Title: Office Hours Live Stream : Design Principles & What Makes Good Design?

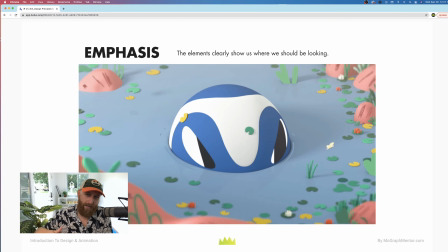(20:36)
So again, and the placement of elements, right, has a ton to do with that. The placement of elements, the values, the contrast drives so much of our ability to emphasize one part of an image over another one.
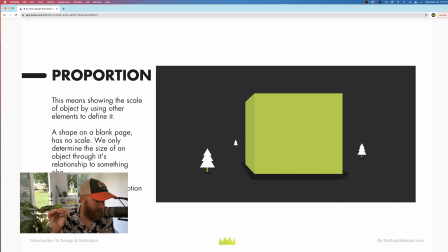(20:50)
So let's see, one question here in the comments. Hey, Michael, I was just designing my personal projects to create my reel and have been struggling with design and color. Thanks for sharing your knowledge. Yeah, absolutely. Thank you for checking it out. I'm just a big believer that like design principles, help you unlock better looking work.
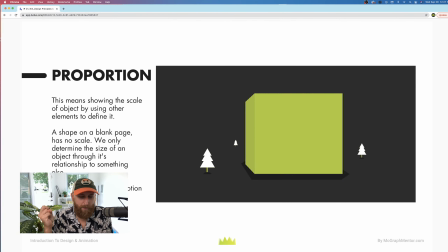(21:10)
So I'm glad you're checking it out. Proportion, another design principle. This just means, and we talked about it earlier, the designer gets to dictate scale, right? Like in this example here, I'm using like a culturally specific reference of trees.
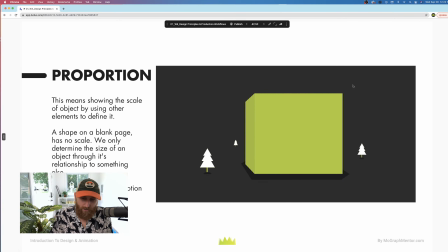(21:25)
Trees are normally big, so this establishes this element at a much larger scale. Right now, if we took these trees out and we just had this box, it could be microscopic. I don't know the scale, right? So proportion and scale is always about relationships,
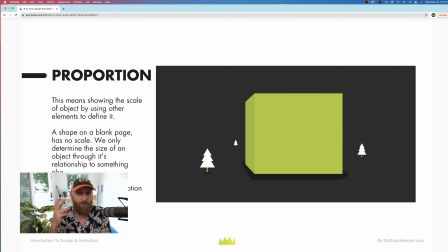(21:44)
meaning to establish scale, there need to be at least two elements, right?
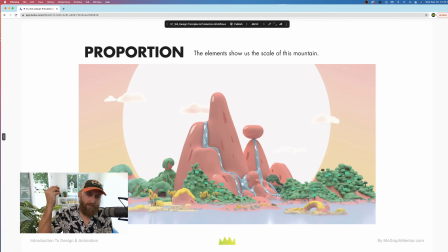(21:49)
So like here, again, trees and things that people associate in their mind as large is going to obviously be the easiest way to show scale, right? Like we know trees are big and these mountains, so all of this has a really great scale because this main element is 10x the size of our trees down here.
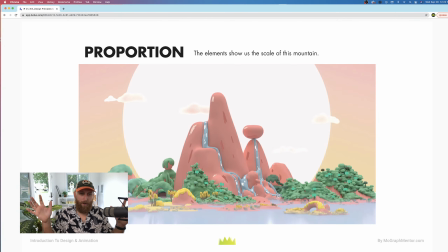(22:09)
So you really get a sense of a big field of view and a big scale on the shot.
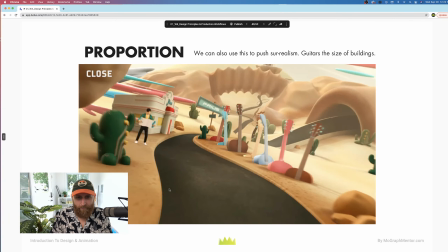(22:15)
Credit to Gunnar on this piece here. Right, and proportion is so interesting and fun, and you see it a ton in motion graphics. That this opens the door to like surrealism or playing with scale and proportion in ways that are playful and interesting, right?
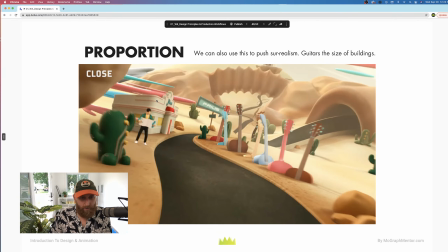(22:32)
Like making guitars the size of a diner or, larger than a cactus, larger than a human being, is just like a fun visual element to show audiences that, right, we know a guitar is normally much smaller than a building, right, or a human being.
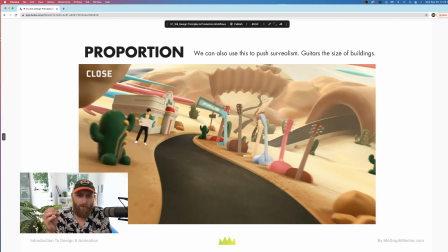(22:51)
So again, proportion can be useful to get into those spaces to really either show the scale that you want to show in your image or play around with scale and now start playing with people's perception and get into that more surreal kind of space,
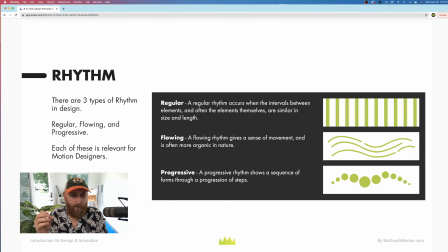(23:06)
right? So rhythm, another really, really big one that people often sleep on when they're starting out. And as people get a little more experienced, and I see this a lot too in our mentorships with people who have a really strong illustration background, that like rhythm and flow gets into the storyboards early. And that's really positive, right?
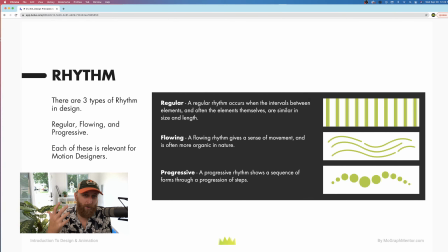(23:25)
Because having flow and rhythm, like when we talk about design for motion, our work should have a rhythm and a flow because it's going to be animated, right? So thinking about it as a visual principle first is helpful.
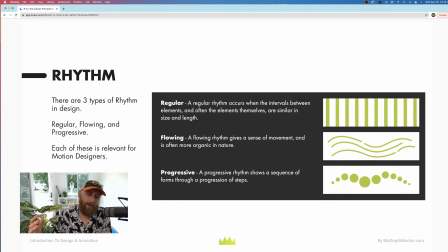(23:39)
And then certainly as you're designing storyboards or designing art, that you're thinking about this idea of rhythm or flow, that I feel like that sets your animation up in a stronger place. Like if you can look at the
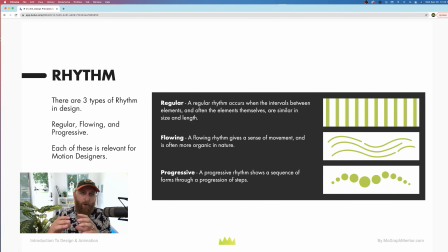(23:54)
storyboard thumbnail and get a sense of all this flow and movement, that's a great place to be starting your production. So the three types of rhythm: regular, which is just kind of about repetition; flowing, which is as you would imagine,
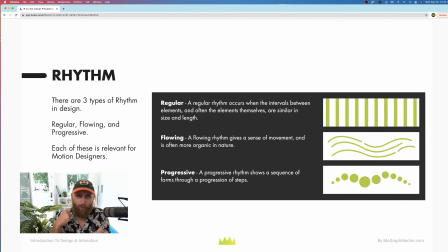(24:09)
organic flow; and then progressive, which is like repetition with some kind of stepped progression.
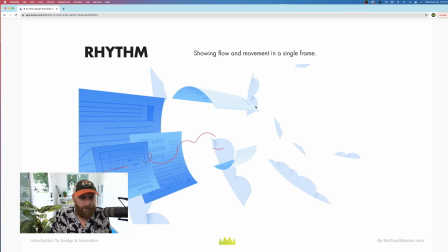(24:17)
So let's look at hopefully some examples here. So this one, to me, this is like an interesting example of rhythm because, right, we're definitely getting the sense of like where the movement is coming from. Of course, actual flowing rhythmic elements are very helpful in showing that as well.
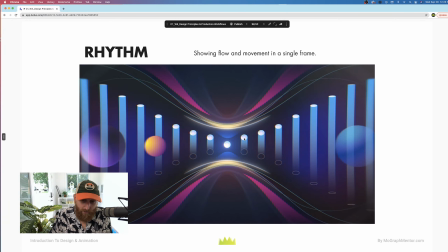(24:36)
Here could be an example, right? We just talked about like a progressive rhythm, right? Just repeating this same line over and over at a stepped progression.